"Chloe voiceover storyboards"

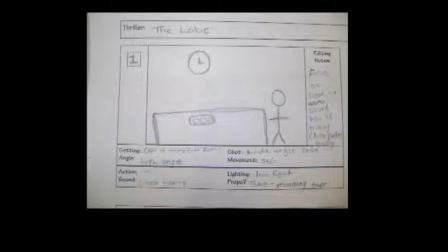0:01 Welcome to the Lobe Thriller. In the first scene, we wanted to create quite low-level lighting to create a mysterious atmosphere, quite an isolated interview room. The only sound that we wanted to create was the ticking of the clock.
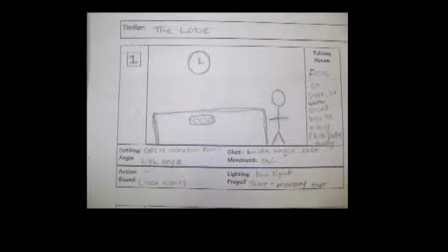0:16 We wanted to go for quite a high angle to show the authority of the person being interviewed. It's pretty low.
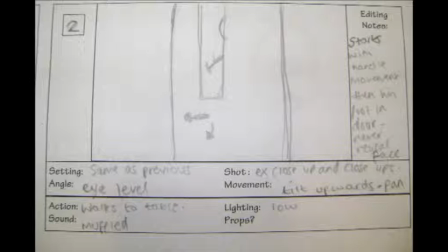0:32 For scene 2, we decided to have the lighting very similar to scene 1, but the main thing that we wanted for scene 2 is that we wanted to focus on the door handle being moved as the interviewer walks into the room. Also as well, we didn't want the face of the interviewer to be shown in the shot,
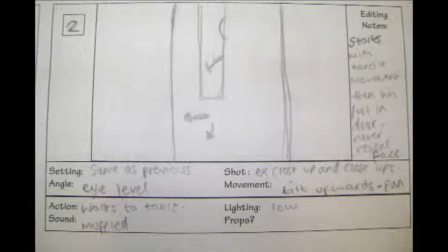0:51 as we want him to be portrayed as being mysterious and not being known of his identity.
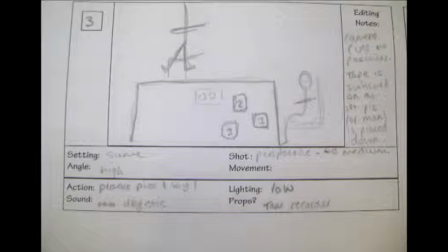0:59 Hello, it's John Brown here. Talking about scene 3. Well, in this scene we have both the interviewer and the interviewee in the scene, and we have the interviewer
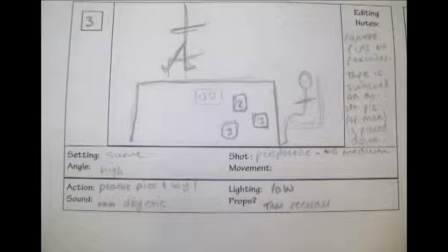1:18 placing very strangely on the table in front of the interviewee some pictures which will evoke the interviewee's memory.
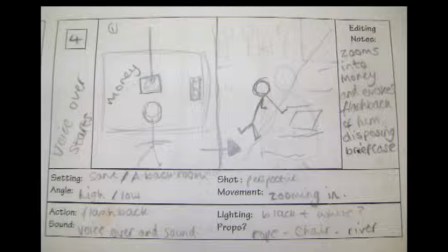1:32 Right, then we're going to scene 4, which is where the detective manipulatively places the briefcase of money on the table in front of the suspect. We're hoping for the camera to zoom right in on the money.
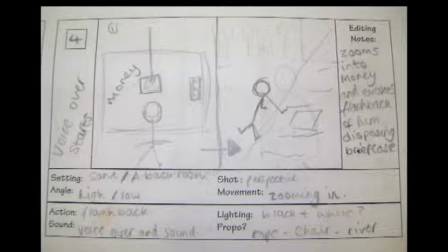1:47 After this, we're hoping to zoom out of the suitcase into his flashback of his memory, and we hope to change the colour in editing to make it more obvious that we're going back in time from the point of view of the interviewee.
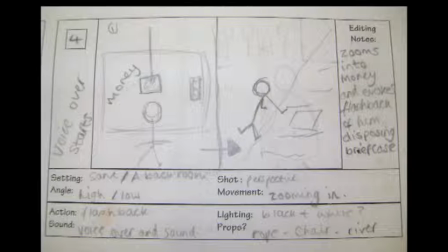2:07 Yes, and the scene will show the interviewee disposing of the money, maybe hiding it in a river to show he has something to hide, obviously.
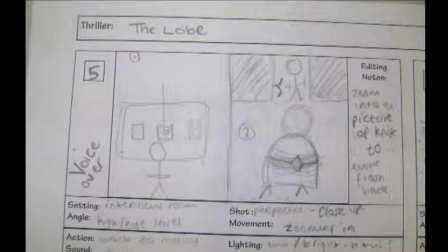2:22 Then we move on to scene 5, where again it cuts straight back to the interview room in real time. The detective places the second picture down on the table in front of him, which will be a picture of a knife which was used before with fingerprints and blood on.
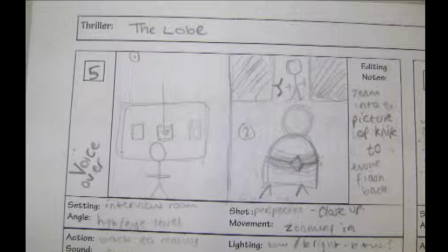2:41 The camera will zoom into this knife. And very similar to the suitcase one, we'll zoom into it so much that it goes black, and then we'll zoom out to show the flashback of the interviewee and his perspective of looking at the knife.
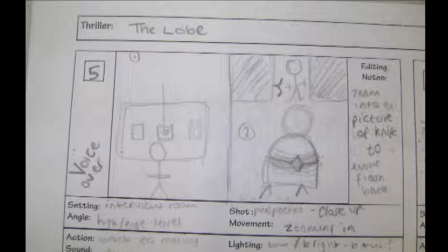3:02 This flashback will shortly tell the story of how the interviewee finds himself tied to a chair, and there's his kidnapper standing near him over a dead body, and the kidnapper is holding a bloodied knife.
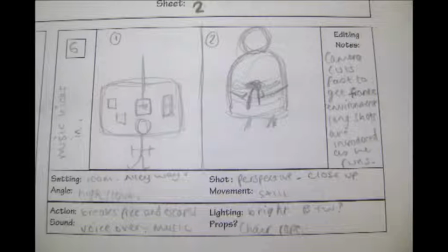3:20 The scene cuts back to the interview room where the detective shows a third picture of the suspect's kidnapper where he is shown dead. The camera zooms up onto the picture and then zooms out to his flashback account of where he is trying to escape from the chair and then goes on to jump out of a window.
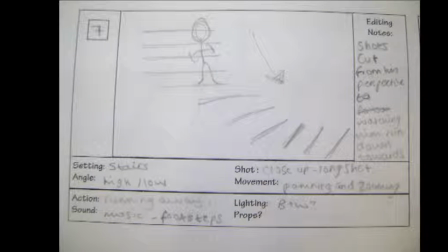3:35 The rest of the thriller piece stays in his flashback. In this scene we see him running down a set of stairs down into a back alley.
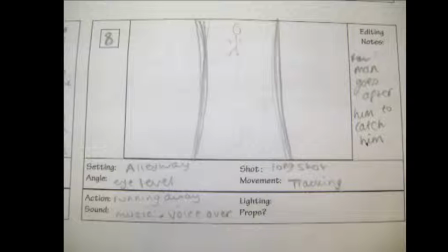3:43 In scene 8, we see him running through an alleyway onto a busy street trying to escape from his kidnapper.
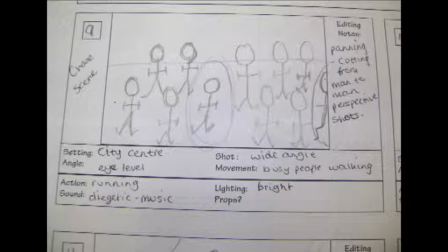3:50 Scene 9 is the chase scene, where we see him running through a busy street. As he turns around, he sees that his kidnapper is running after him.
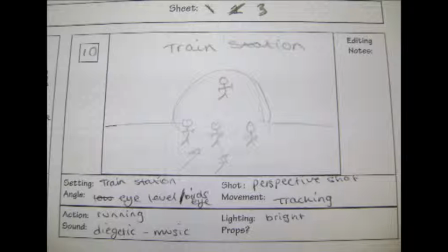3:58 Scene 10, we are still in the chase scene, where we see him running towards the train station trying to escape from his kidnapper. However, he is still chasing after him.